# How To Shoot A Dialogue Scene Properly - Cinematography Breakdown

Do you feel like you're going nowhere in life?
There's a certain desired feeling when capturing a dialogue scene in a commercial or film.
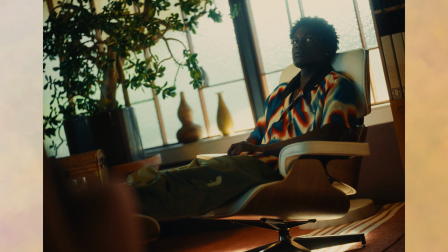A scene can be captured in a variety of ways to get a point across. But where do you even begin to shoot a scene properly? And what steps as a cinematographer do you need to take? In this video, I'm going to show you exactly how you can capture a dialogue scene by going over my step-by-step process as a cinematographer.
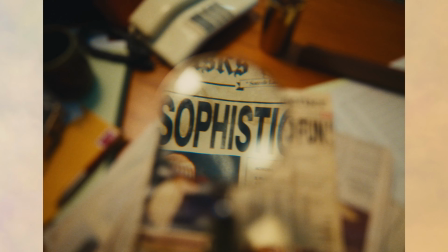We're going to be going over a fashion commercial that we released, go over some lighting diagrams, and everything in between.
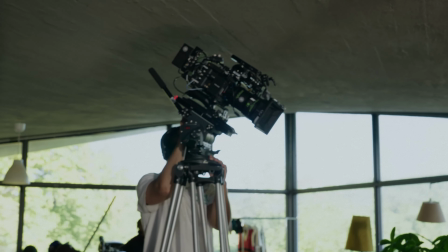The first thing I ask myself when shooting a scene is, how can I maximize the number of different feeling shots in this one scene? I like to refer to this technique as coverage, and once I started implementing this into all my work, everything changed.
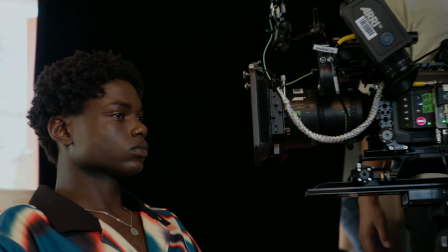After considering what type of feeling you want to portray in the scene, it's all about covering your bases so you can get the director's point across in the best light.
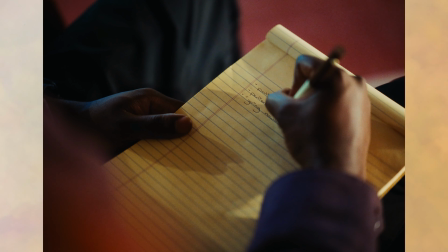This can be in the form of shot variation, cutaways, details in the room, and so much more. Instead of just talking about it, I'm going to go over a practical example where I'm going to guide you on a step-by-step process on how to shoot a scene properly.
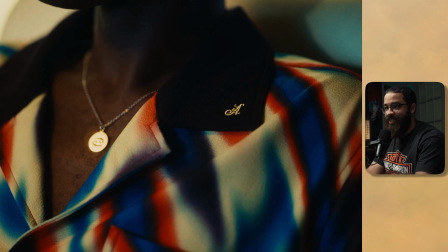The scene that we're going to be looking at today is from a fashion film that we released, and in this fashion film,
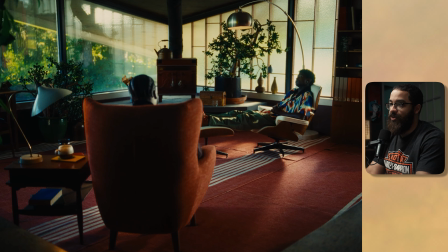we have a main driving scene that I've cut for here so we could just look at each shot specifically,
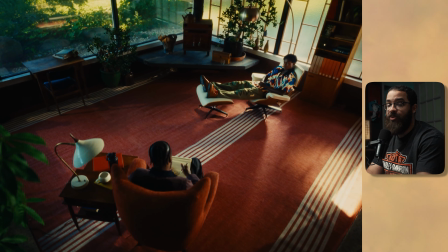and this drives the entire piece in terms of a therapy scene.
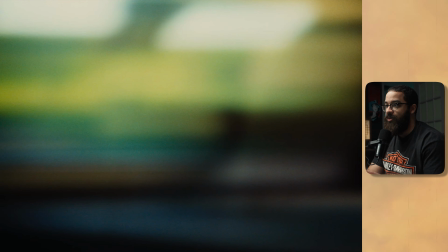We have multiple worlds built out in this commercial, and the thing I wanted to cover in terms of something that was new to me is shooting a dialogue scene in a commercial.
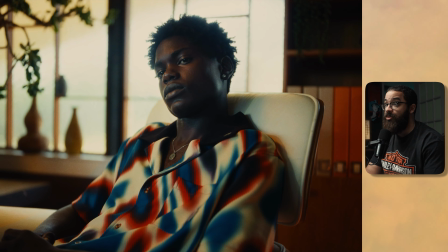This is rarely seen. You only have one-liners or something like that, but in this commercial we actually have interaction between the therapist and our main talent here.
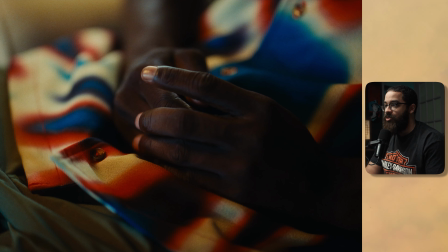But the main talent doesn't say anything. He just expresses his feelings through his emotions and the way we portray that through our camera angles as well as movements.
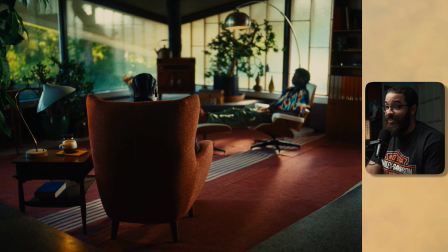The only person talking in this scene is actually the therapist here.
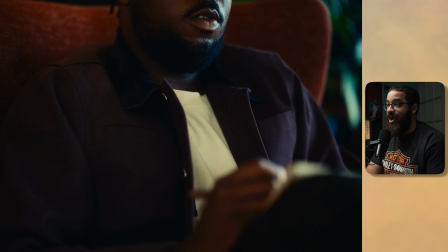So the first thing that I want to go over is how you cover a scene properly just in terms of shots.
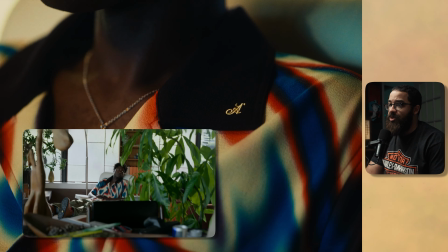So in this scene, we shot this over this span of 3 hours, and we were dealing with a naturally lit daylight scene.
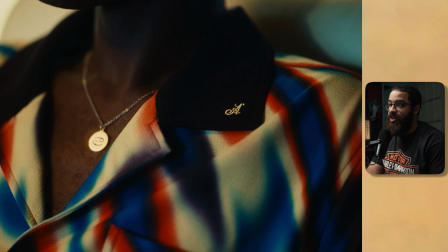And as you can see in the beginning, we actually have some cutaways of him tapping his finger, and then just some cutaways of the actual fashion pieces that were in the piece.
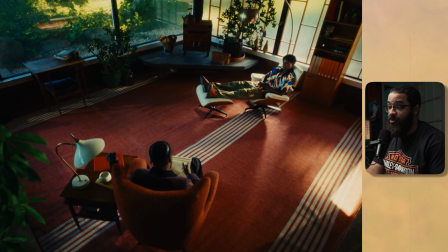And then we have our main dolly in here. Then we have a different variation where we cut back after another scene, which is essentially the same shot, but just at a different angle.
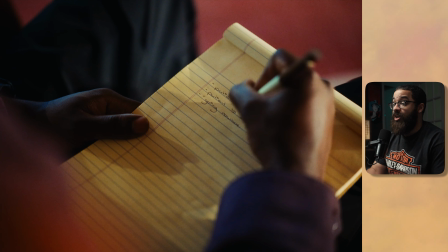And then we have a cutaway of him writing out something, again, back to the scene,
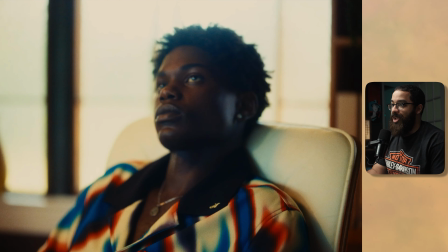and then him tapping his pencil, a whip pan to a reaction, and a whip pan back.
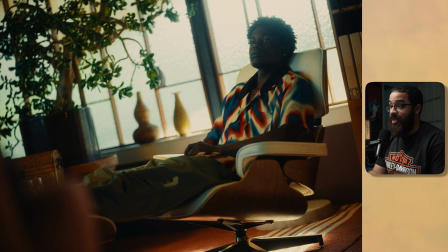And then in this, we have him feeling uncomfortable. That is portrayed by the Dutch angle and him sitting like that.
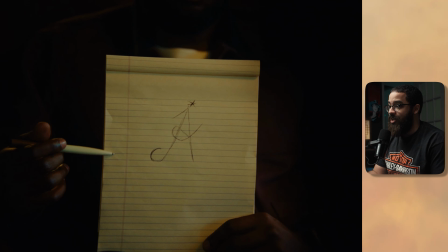And then we have this push into his final eye here, and then the final reveal of the actual logo.
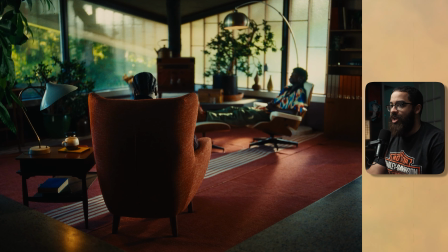So I'm going to start with the wide, and whenever I light anything, I always start with my widest shot. Even when I'm shot listing a scene, even though it's not the first thing I see in the edit, I'm going to shoot this in terms of the hardest shot to start off the day. You can start off with the easiest shot in terms of how everybody feels to get everybody warmed up,
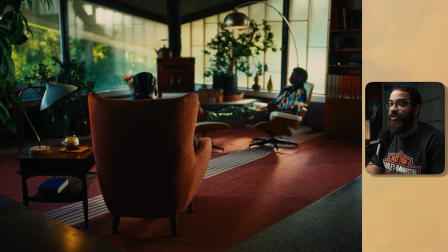but in terms of a technical standpoint, I always start with the hardest shot so we can move in and I can do everything else. And usually the hardest shot is the wide. So we are dealing with a naturally lit scene, and when we scouted this whole project,
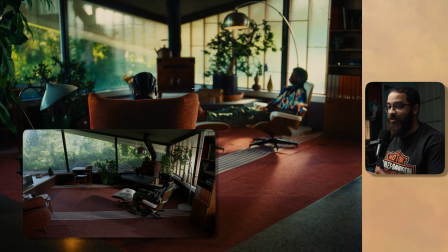we wanted to shoot in this corner because it just gives us so much interest and so many leading lines in terms of a frame inside of a frame,
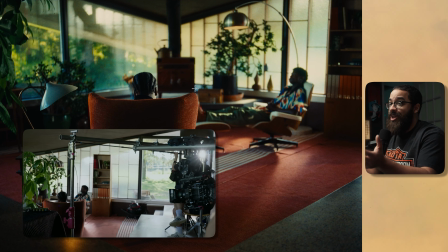and then everything pointing directly at what we're looking at. And this was a beautiful location and property that we were able to shoot at.
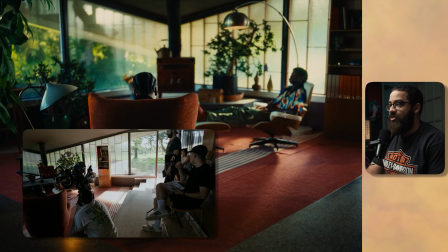And this was around, like, I would say 10 o'clock we started shooting this, so we wanted to have that early morning, midday feel.
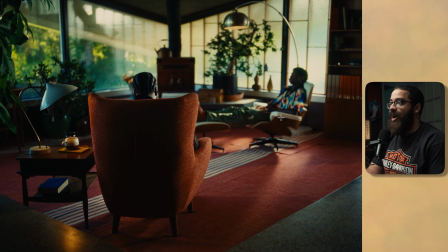And whenever choosing a shooting direction, I always like to backlight my subjects, and I like to shoot into windows. A lot of people get afraid of shooting into windows because you have to compensate in terms of adding light to the scene, and I always like to shoot into windows with that challenge in tail.
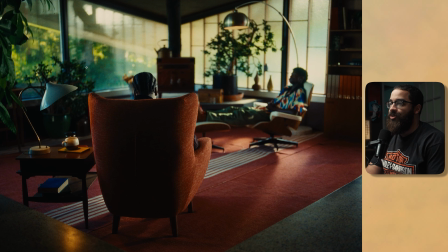So when I look in the scene where I'm trying to motivate my lights from, I am going to choose the outdoors and give it that early morning feel, because if I just look at the exposure difference from outside to inside, naturally without any lights, that's where our lighting direction is going to be dictated from.
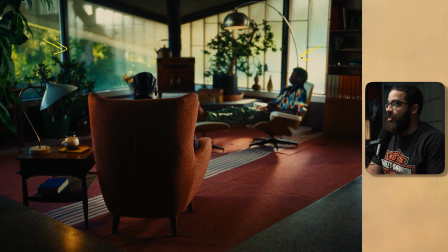So it's coming from the outside. This frost here was natural from the glass that's already there, so we didn't add anything or to try to hide anything.
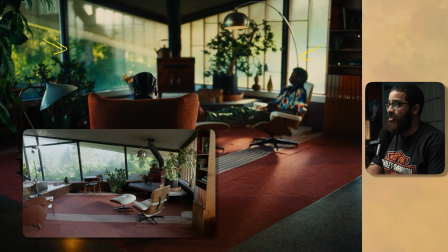This just worked out just to the location. It was like a home built in the 60s, so it has a lot of this character to it.
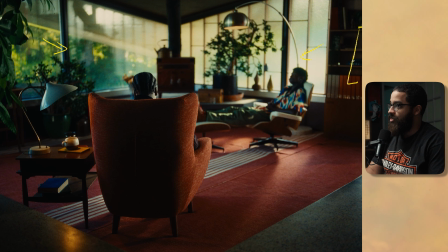And then on the right here, beside this bookshelf, there is an actual open door, and you can see that through some of this here. That's going to be important later when I start talking about the lights. And because it's morning, I wanted to play up on this fact that we have lights blasting through these windows.
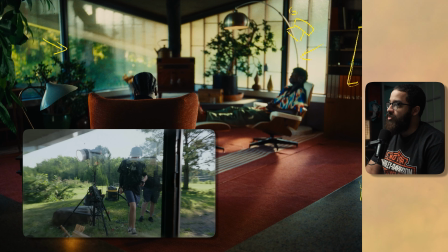And up here behind our main talent, I have an aperture 600D, and that is daylight balance, so that's set to 5600 Kelvin.
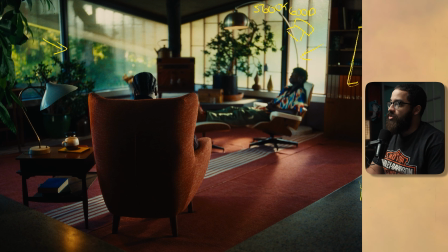And then this is shooting through the window, and this is giving me this highlight that we see here and completely backlighting our subject and giving us some interest on the floor, as well as bringing up some highlights in the edges of his pants, as well as the edges of him, his chair, and spilling onto this shelf here. And then behind this door, we have
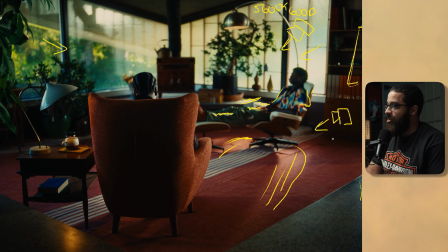an aperture 1200D, and that is shooting through here, daylight balance, so that gives us 5600 Kelvin. And this is shooting in this way, and then you can see that hard cut of light. So this is acting as a kind of a big key light,
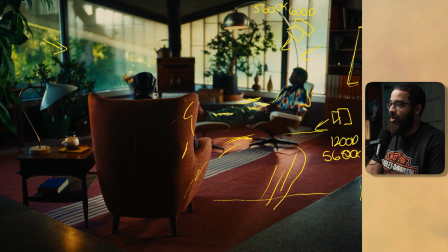and then giving us a bigger spread and putting the light everywhere in terms of our subject, as well as lifting the room in general. So it appears like that's the sun coming through, and that's what I wanted to do. A lot of people assume that you can just have a big source of light outside, but I like these little highlights that are coming through other places from the window.
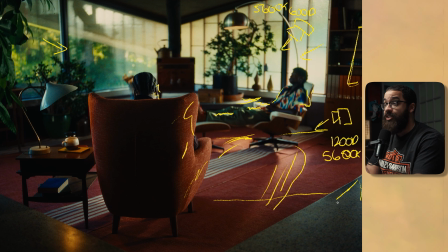When you look at the sun, it's so far away and it's so spread out, so it hits all of the window. But when you have a light that's almost as far as away in terms of putting it at ground and backing out across the house, you're not going to get the same effect. So I had to have multiple light sources, and this is what cinematographers and directors of photography usually do.
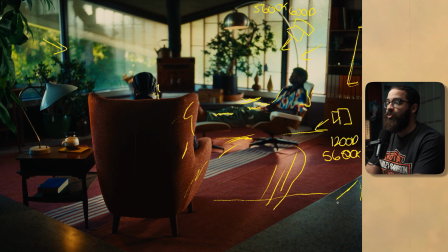They have a big source that is filling up the room and brightening and acting as your main key, and then you have other little sources of light with spotlight mounts and everything that give you those hard edges and highlighting looks like that we have the sun outside, because this is what the sun would naturally look at. And then we wanted to add some texture and some interest back into the frame in terms of the practicals.
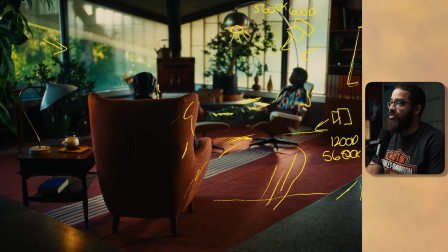So we have a B7C bulb here. It's not really lighting anything because it's at a low percentage, but it gives us some detail back into this and gives us that warm glow. So we have those at 2700 Kelvin. This is just me naturally implementing color contrast. Usually with these lighting fixtures, I like to do that in terms of having them at a very warm color, not necessarily cool, because usually they're at that.
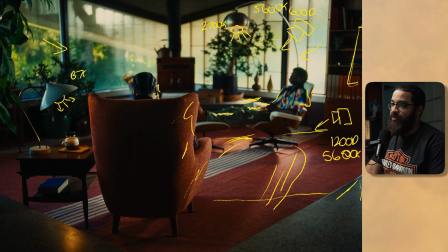And then we have another one here, and that's a B7C bulb. So I'll put that B7C, and this is set at 2700 Kelvin as well, giving us this nice highlight here of orange because the floor is very reflective, and we also cleaned it beforehand to give us that.
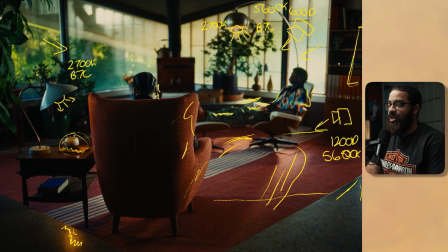And then it's just highlighting the stuff that we have here, which is very nice. Whenever I look at that side, I'm like, ooh, that's not distracting, but it is interesting and it highlights it even more. I like to add multiple fixtures in terms of bringing up certain areas and everything like that, and that will be seen in another shot where we have a 60B implemented here as well. So these were the lights.
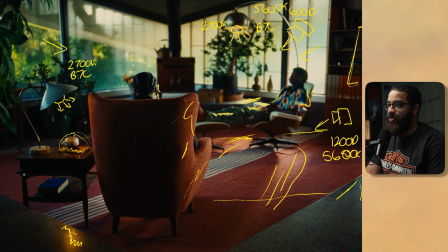Naturally, there was a room on the other side with big windows as well, and that was providing a lot of fill back into the room, and I didn't have to add any negative fill in terms of flopping off the left side of this. I just have a bunch of light coming in from the right side with a 600D and a 1200D, and that gave me enough contrast that I didn't have to add any negative fill back.
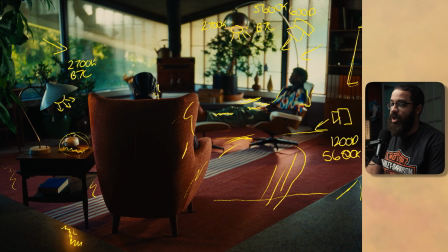And the way we achieve this, because if you look at the shot, we're actually moving through the space and we see the floor. You wouldn't be able to achieve this with a normal Dana Dolly setup. And what we did is we used a overhead piping setup.
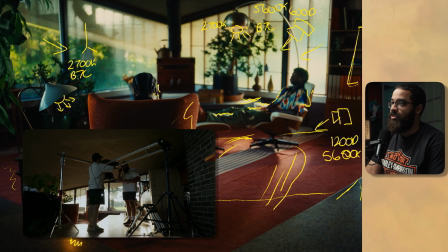I had my key grip set up, a stand here and a stand here.
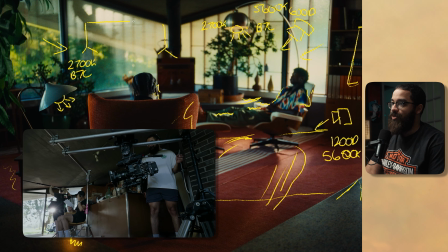If you visualize, this is the corner of the room, and then an overhead here, and then a stand in the back.
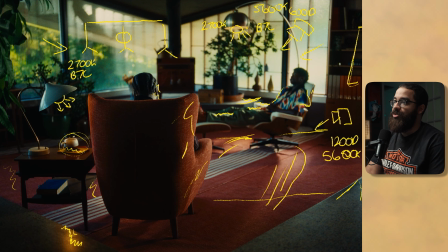And this allows the camera to be placed so you don't see the track at all. So if we were to do an overhead view of that, this is the corner that we're shooting into. This is the stand here. This is another stand here. Then we have the pipe, and then the T-bar section, and then another stand over here, and the camera sits in between that.
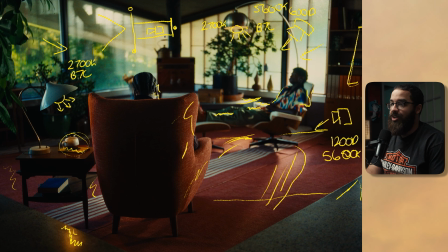I love to do this setup because it's easy and simple. I don't need a doorway dolly or floor tracker or anything like that.
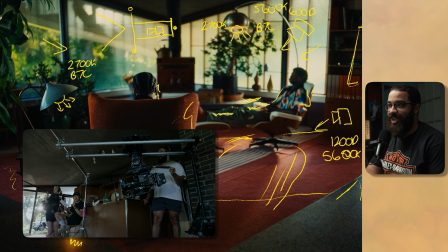This is just working with the budget we have in hand, and then usually you mount the camera upside down.
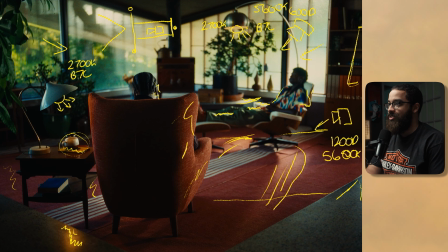It's pretty inconvenient in terms of setups and everything like that, but it's super fast and cheap to do in terms of working with budgets.
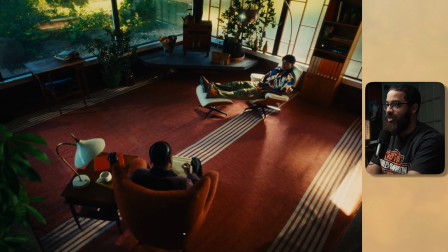And going from this wide, we're going to look at this, and you can see kind of those lighting fixtures in play and everything that's going on here.